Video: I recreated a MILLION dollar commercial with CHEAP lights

So we went ahead and shot that scene as well. Now, after we got everything shot, then of course, the last step was to take all our footage into the computer and start color grading.
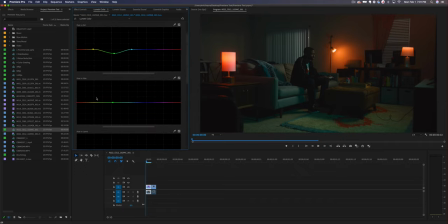995s
Obviously, again, we're not going to be able to get the exact same color because the setup is a little bit different, but I tried to get it at least as close as possible, but ultimately just tried to make something that looks visually appealing.
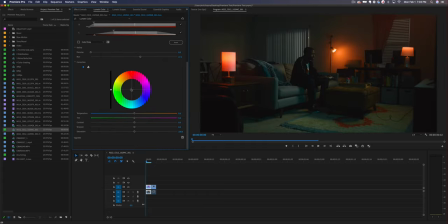1007s
And so I did a pretty basic color grade on it, basically went through and just selected each of the colors in the scene and tried to adjust them and match them so that they would create a harmonious color scheme. So it tried to get the lamps to match the reference image, making them at least close to the same orange and yellow light,
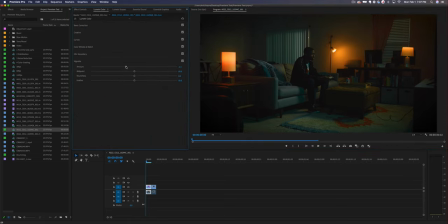1026s
and then also matching the room tone to that kind of bluish teal light that we were getting in the reference image. The only thing to be careful of when you're doing this is to make sure that you're not messing up the skin tones. And so in this particular example, rather than doing broad changes to color, like changing the color temperature or the tint of the image,
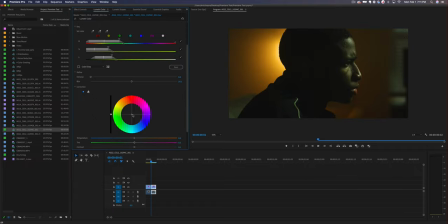1045s
I was really doing more spot color grading by actually selecting areas of the scene and changing the color there. So that way we're able to control the skin tones of our talent and keep those looking right while also changing the color of each of the individual lights around the scene.
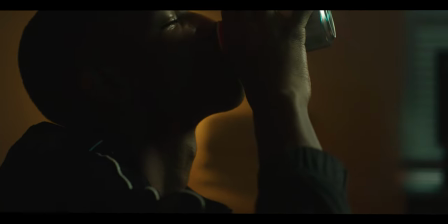1060s
And I think what we ended up with turned out really nice. Even though it looks a little bit different from the original commercial, it still has a really nice vibe.
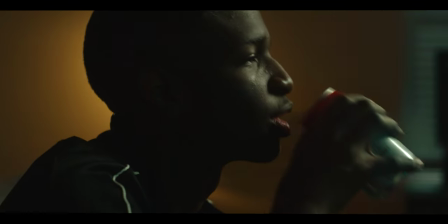1067s
And especially considering the small production value, considering that we were using much cheaper lights on this.
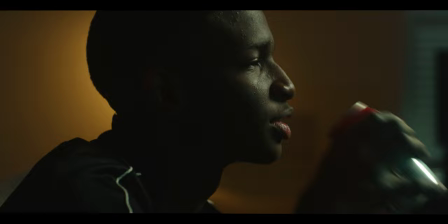1072s
I think we ended up with something that looks really, really awesome. So if you're a filmmaker that wants to learn how to create images that look cinematic, this is one of the best ways that you can do it is by paying attention to what people are doing in movies and high-end commercials and breaking it down and trying to recreate it. This is a process that I call cinema hacking. And it's basically taking the techniques and the principles that they're using in feature films,
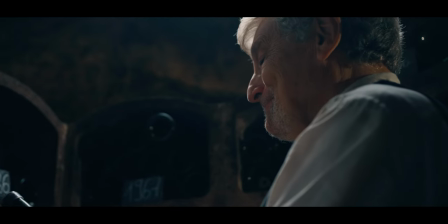1100s
in high-end commercials, and taking those techniques and adapting them to your work.
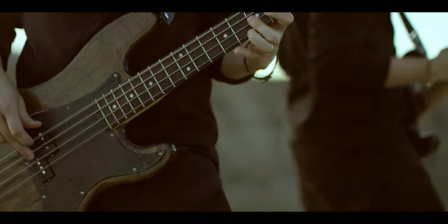1104s
Even if you don't have the same expensive gear or a big studio or a big budget, you can still use the gear that you have in order to create something that's amazing. But there are specific techniques that you have to learn in order to be able to do that. So if that's something that you want to learn, I've got a free one-hour filmmaking training.
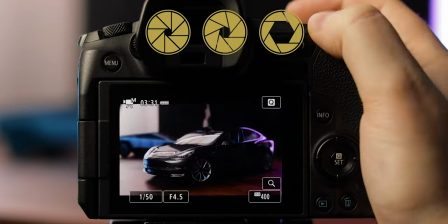1121s
I'll put a link to it down in the description below that teaches my top 10 cinema hacks and how I've used this
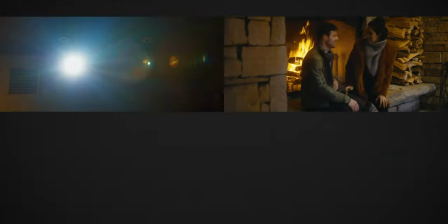1127s
process to create work that looks cinematic and land high paying clients in my business as a filmmaker.
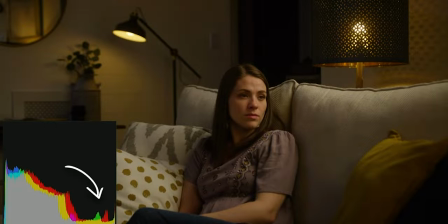1133s
So if that's something you wanna learn, definitely check out the link down below. It's completely free, it's an hour long and I go in depth into everything that you need to know in order to learn how to do this,
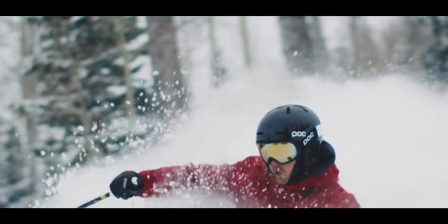1141s
how to start creating cinematic images using the gear that you have right now. Anyway, hope you guys enjoyed this video and this breakdown. Please let me know down in the comments if this is a format that you wanna see me do more of in the future. I had a lot of fun doing this and shooting it. So let me know if it's something you want to see and we will see you on the next video.